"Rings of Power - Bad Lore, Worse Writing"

Greater is not the word I'd have chosen for this writing team, but it sure as hell wasn't fate or destiny, it was desperation and the needs of bad writing.
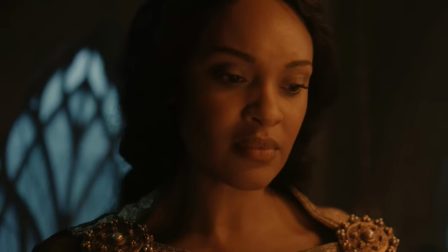119:05 Back at the palace, we find Queenie saying portentous things to her father. Apparently, the moment they feared is here.
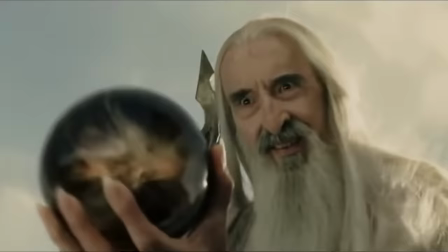119:11 The elf has arrived. There is a prophecy, apparently. So we're now further compounding the problem of backloaded information.
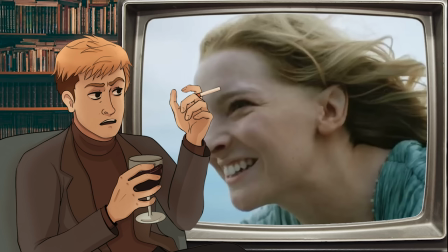119:19 Within the last, what, 5 minutes, we've had supposed character development for Ocean Man, Sailor Twink, and Generic Sister.
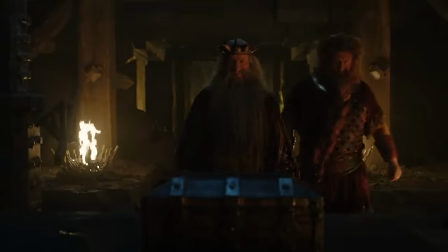119:27 But that was quickly overshadowed by the mystery box revelation that Hunt is maybe a king,
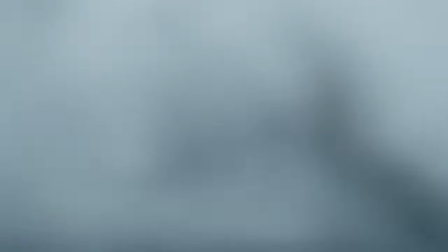119:32 and that he and Mighty Morphin Power Elf will join forces to raise a rebellion in the Southlands,
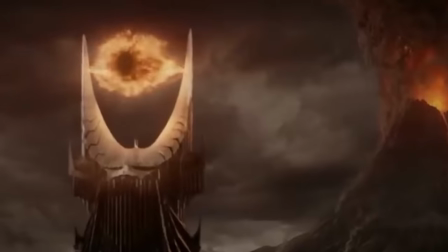119:37 which is at least competing for our attention with the new knowledge that there is some mysterious prophecy in Numenor,
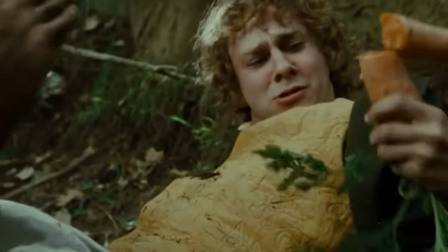119:42 as Queenie relates it to us, though she is talking to a fucking vegetable because her king is paralytic, and this dialogue is really only meant for the audience's benefit.
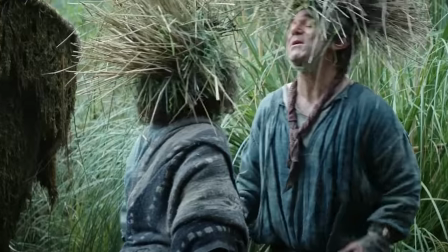119:51 And then, back with the Not-Hobbits, Brandy's family caravan does indeed fall behind,
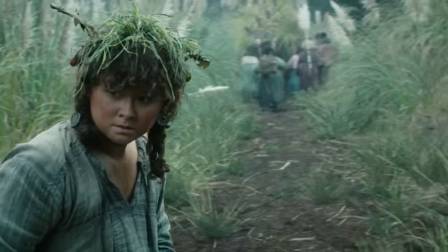119:56 because Dad can't walk, though Podge is Brandy's friend, so she stays behind with them.
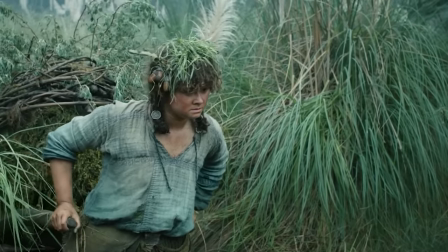120:01 One thing to note here, Podge has no parents with her. She is the only one on her cart, which means that her parents are some of those,
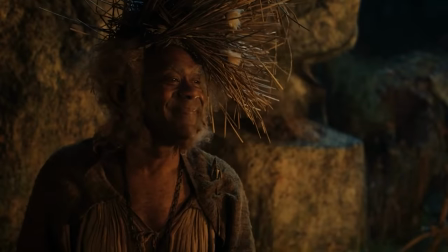120:09 left behind, which means in the scene where they're giving the speech memorializing their dad,
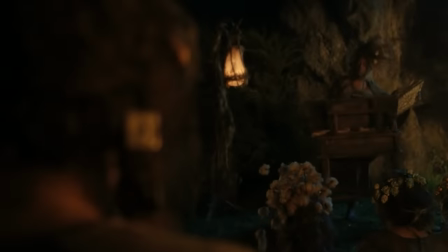120:15 she is going along with Lenny Henry taking the piss out of parents that were probably killed and eaten by the Harfoots.
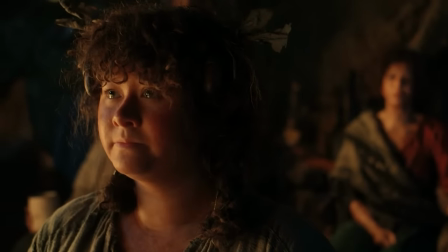120:22 She was probably forced to eat her own mother. Lends a really different tone to that scene, eh?
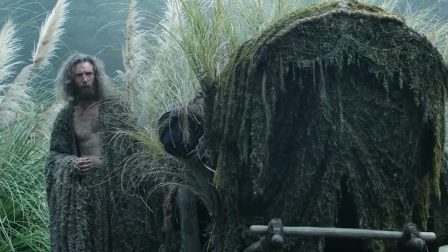120:28 Anyway, they're struggling, but then Steve... well, was he in the caravan?
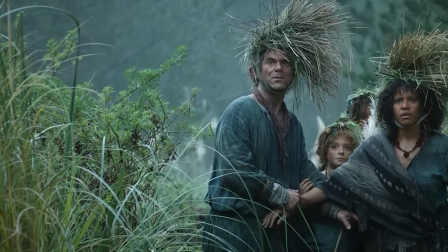120:33 It really looks like he's climbing out of the caravan here, and that makes it that much harder to carry.
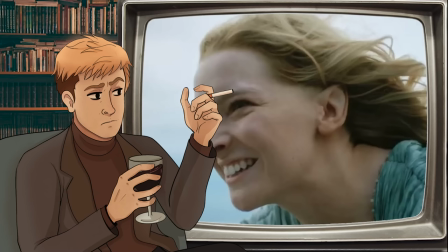120:38 But the alternative, I guess, is that it's just bad film editing, and he was just hiding behind it the whole way.
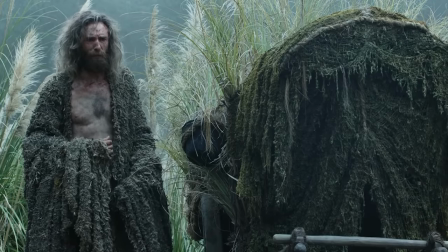120:43 But anyway, he emerges from behind, and he fixes it for them, and he says, "Friend."
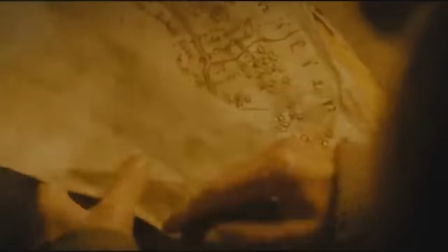120:50 Well, how he's learning these words... I have no idea, it's not as though anyone's spending any time teaching him.
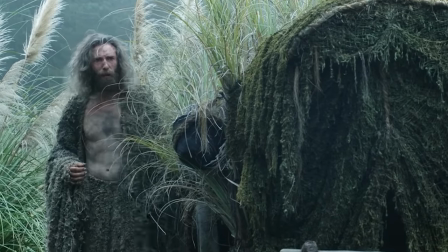120:55 Steve, incidentally, appears to have abs, in case anyone ever had a weird fantasy about a ripped Gandalf.
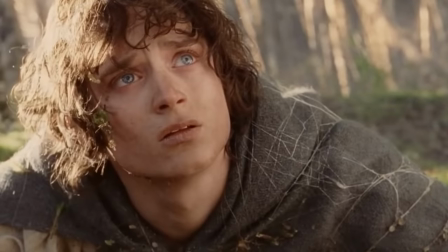121:01 If you did, you're strange, but well, make do, this is the best you're gonna get.
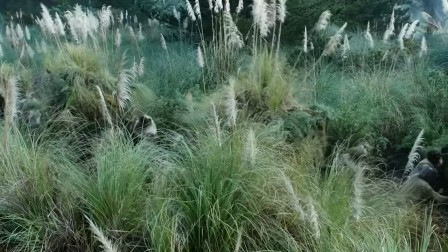121:06 Though it does make you wonder why they didn't even try and enlist his help back at the start. Why did they not ask him to carry the caravan for them?
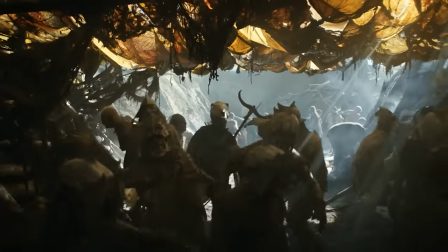121:13 And then, back with the orcs, it all gets a little bit Matrix.
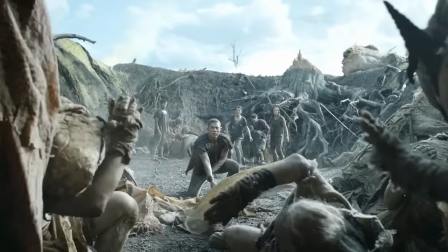121:18 As the elves rebel against the slavers, who are vampires in this show when it's convenient for the show to have them as vampires, this time they do fry in the sun.
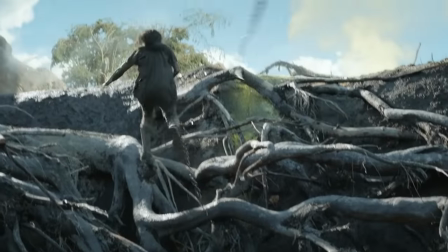121:26 One elf gets free, but he gets an axe in the back as he jumps up the tree roots.
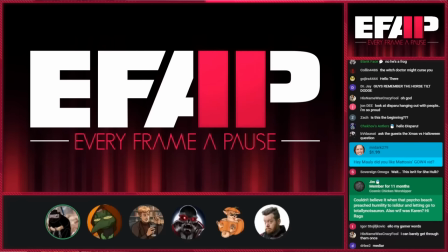121:31 The fight progresses. There is a full comprehensive, and if I may say so myself, rather entertaining breakdown of this over at EFAP. It's a long one. If you want the full thing, the link is in the description. My short form version of it follows.
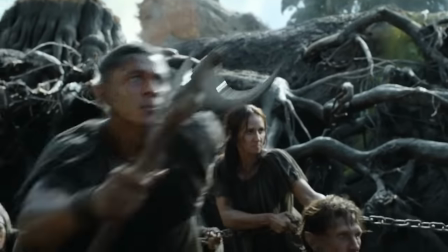121:45 Don Lemon does a ridiculous fucking move and knocks the orc's tent down,
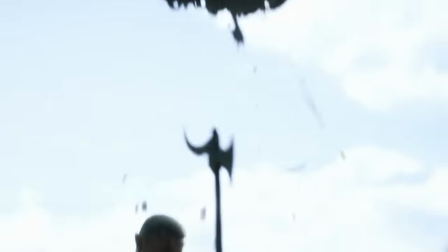121:49 except not really, he knocks part of it down, but it doesn't seem to have any effect at all on the course of the fight,
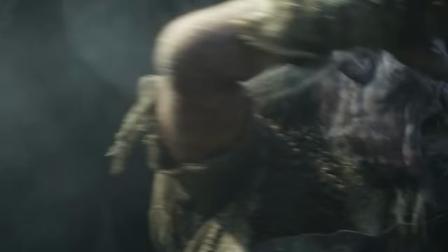121:55 partly because the show is once again capricious with its orcs and their sunburn, so I guess the move was just there to look cool?
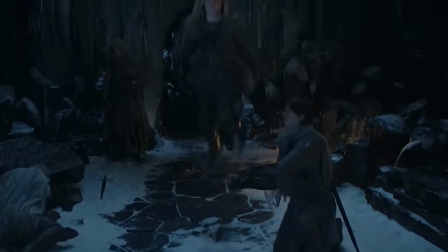122:01 And I've heard a few people, principally in response to Mighty Morphin Power Elf's takedown of the troll in episode 1,
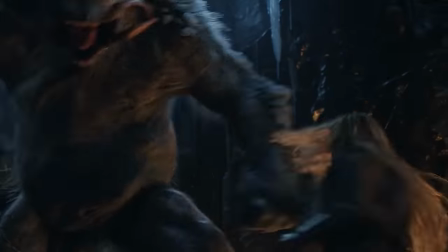122:06 point to Legolas taking down the Mumakil or surfing on an Uruk-hai shield as though this means any elf,
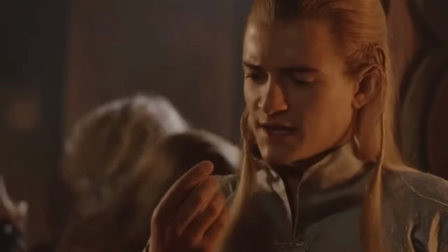122:12 for any reason, can do anything they like because it looks cool. This is a silly argument.
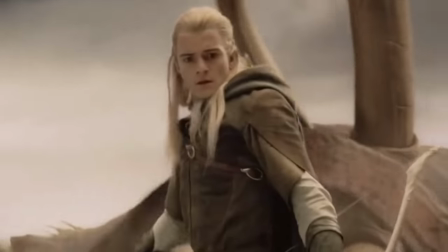122:19 As it happens, I am not overly fond of the Mumakil scene, but its point is to serve as multiple payoffs.
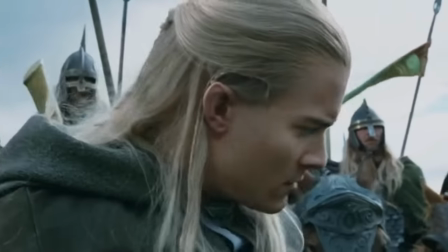122:25 Legolas is a muted character throughout the three films.
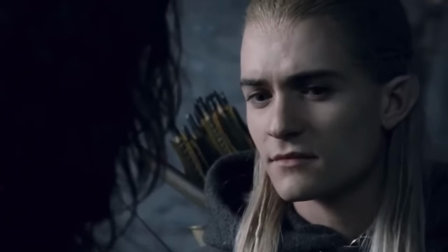122:28 He has few lines, he is not especially expressive, he has few opportunities to really show himself,
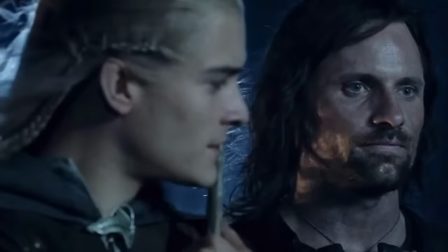122:34 and he is given few moments to shine in conversation or in interaction.
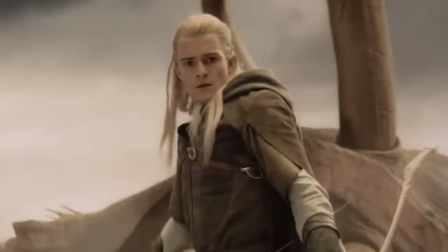122:38 So, sparingly, Jackson gave him these wow moments, part of the point of which is to be funny because of the contrast.
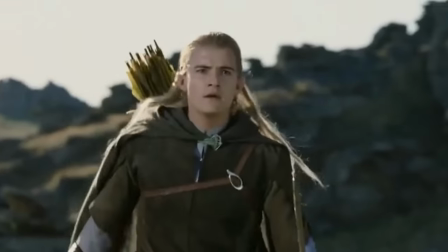122:46 If Legolas went around doing that kind of thing in every fight scene, it would have seemed implausible,
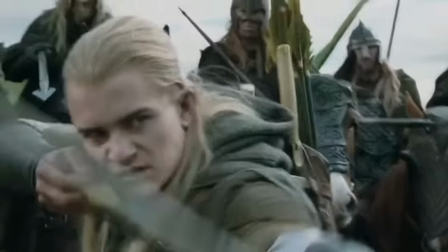122:51 it would have seemed objectionable, it would have removed all sense of threat and menace from any battle he is involved with.